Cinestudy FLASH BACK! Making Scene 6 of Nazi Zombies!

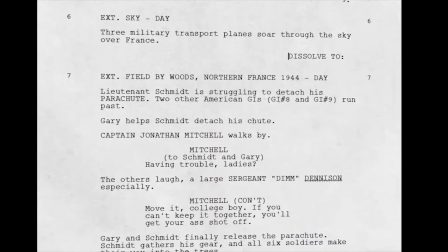(0:04)
Scene 6 began as a single line in the script, which showed an airplane flying through the sky.
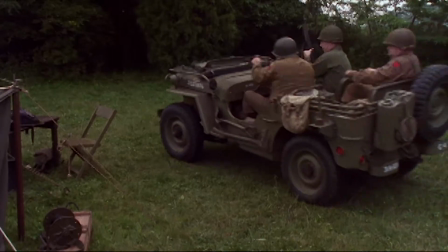(0:12)
We needed to transition from tent to our paratroopers are on the, unstrapping a parachute.
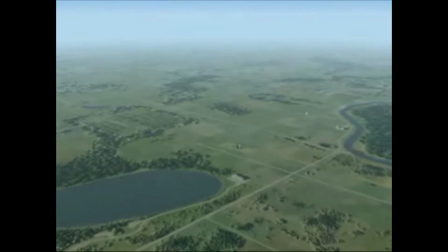(0:20)
Don had posted a special effects shot that he had done that was just of a horizon.
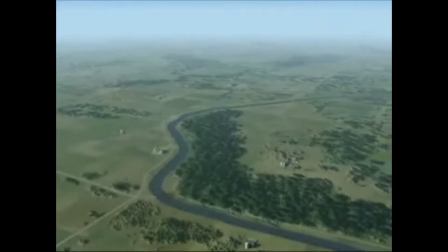(0:26)
Coming from a visual effects background, I looked at it and said, this will sell right away. This will look real for what we're trying to do. And so we talked to Don about doing CGI aircraft and would that work,
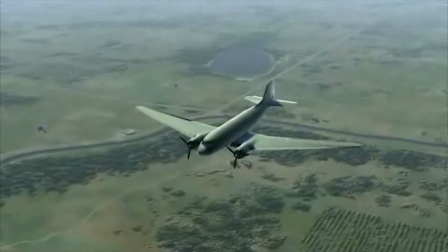(0:39)
and he did some tests for us, and the tests came in looking very nice.
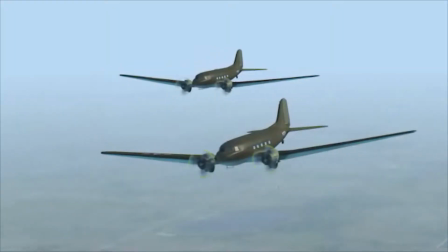(0:43)
And as it evolved and he worked on the models and worked on the surfacing and the lighting, it became something really special, I think.
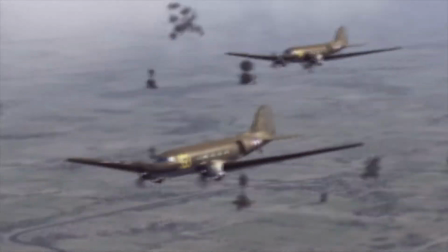(0:54)
Well, from there, once Don started actually putting the plane in, Phil and I started getting all kinds of ideas of how to expand that.
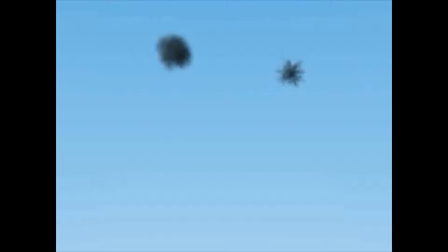(1:01)
Okay, well, why don't we do 2 or 3 shots? Why don't we see the flak burst going off?
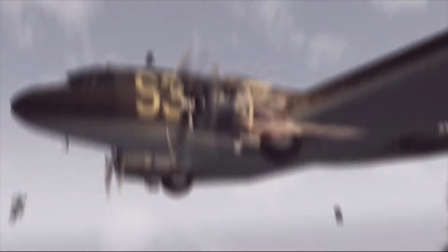(1:06)
Don even came up with, why don't I catch the engine on fire in a close-up? Don brought a lot of ideas to the table, too.
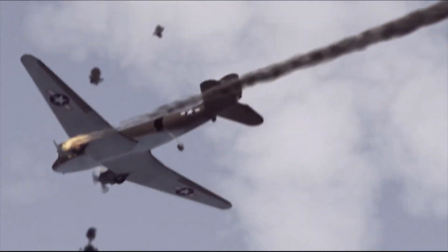(1:12)
We originally didn't have paratroopers in the scene. We didn't have the guys jumping out of the airplane. Don showed us a test, which looked amazing, so we were like, okay, rewrite.
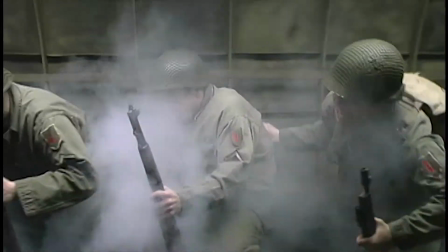(1:20)
And so because we had action inside, we needed to try to find a set for an airplane interior, and we looked locally.
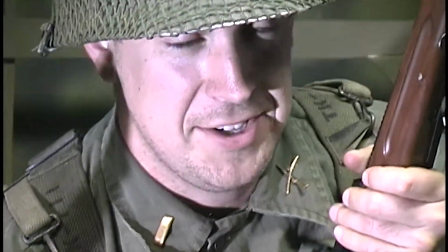(1:27)
And then Phil had, found an airport museum that actually had a B-25 Mitchell. And we were initially going to shoot inside this plane. Well, the interiors wound up being extremely small and cramped and wouldn't have really worked as a double for the C-47 plane. We didn't have exactly what we needed, so we ended up building a set.
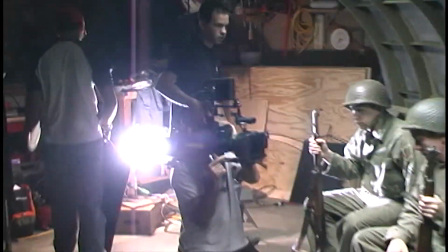(1:49)
Shot the same set piece from 2 different angles with different actors interacting with each other,
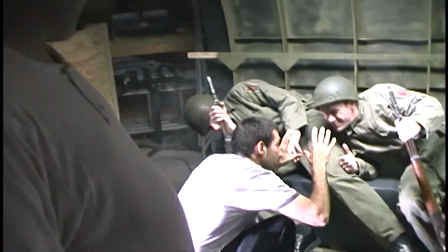(1:55)
and that became the inside of the airplane. This was a scene that wasn't fully written during principal photography.
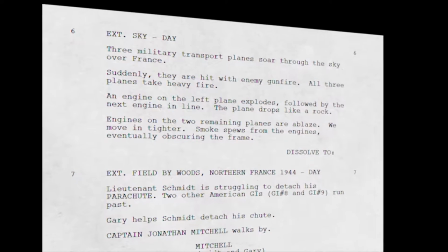(2:03)
Again, it was 4 short descriptions of what happens to an airplane from the outside as it's under attack. Even before we'd committed to doing pickup shooting, Phil and I started brainstorming about what do we want to do with this scene.
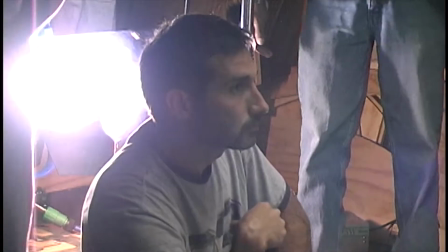(2:18)
If we have a scene on the inside of this plane, what is it going to be? Once the script needed to be expanded and we really needed to bridge a certain gap in the film, we expanded this scene,
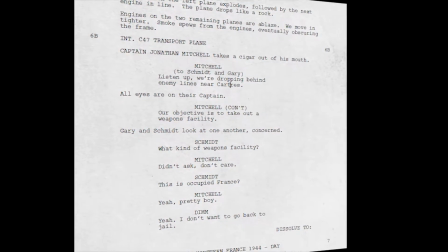(2:30)
and it expanded to like a 1.5 pages of interiors and exteriors and dialogue of understanding the mission that these GIs are on. Well, for us, one of the centerpieces of pickup shooting was what was now Scene 6.
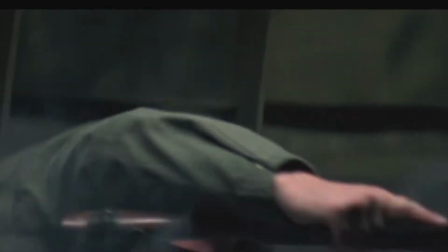(2:47)
I was very adamant, as was Phil, that we didn't want to shoot something frivolous.
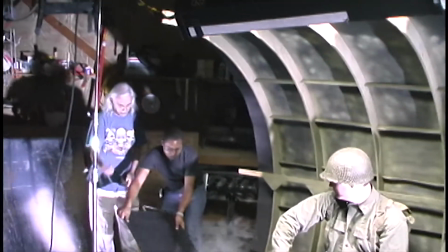(2:52)
We didn't want to just shoot something there because we could. Because a lot of times you don't realize it because you're so close to it, you left something out. For us, we had the entire first half of the film is about a special mission that these soldiers are on. We neglected to ever actually say in dialogue or script or anything what that special mission was.
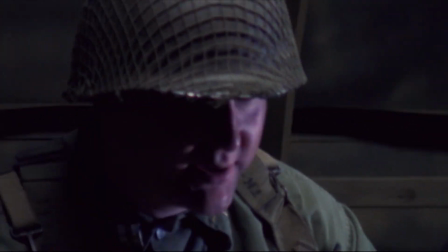(3:17) We're hitting the weapons facility near car trains. So it was kind of exciting to see it kind of come to fruition.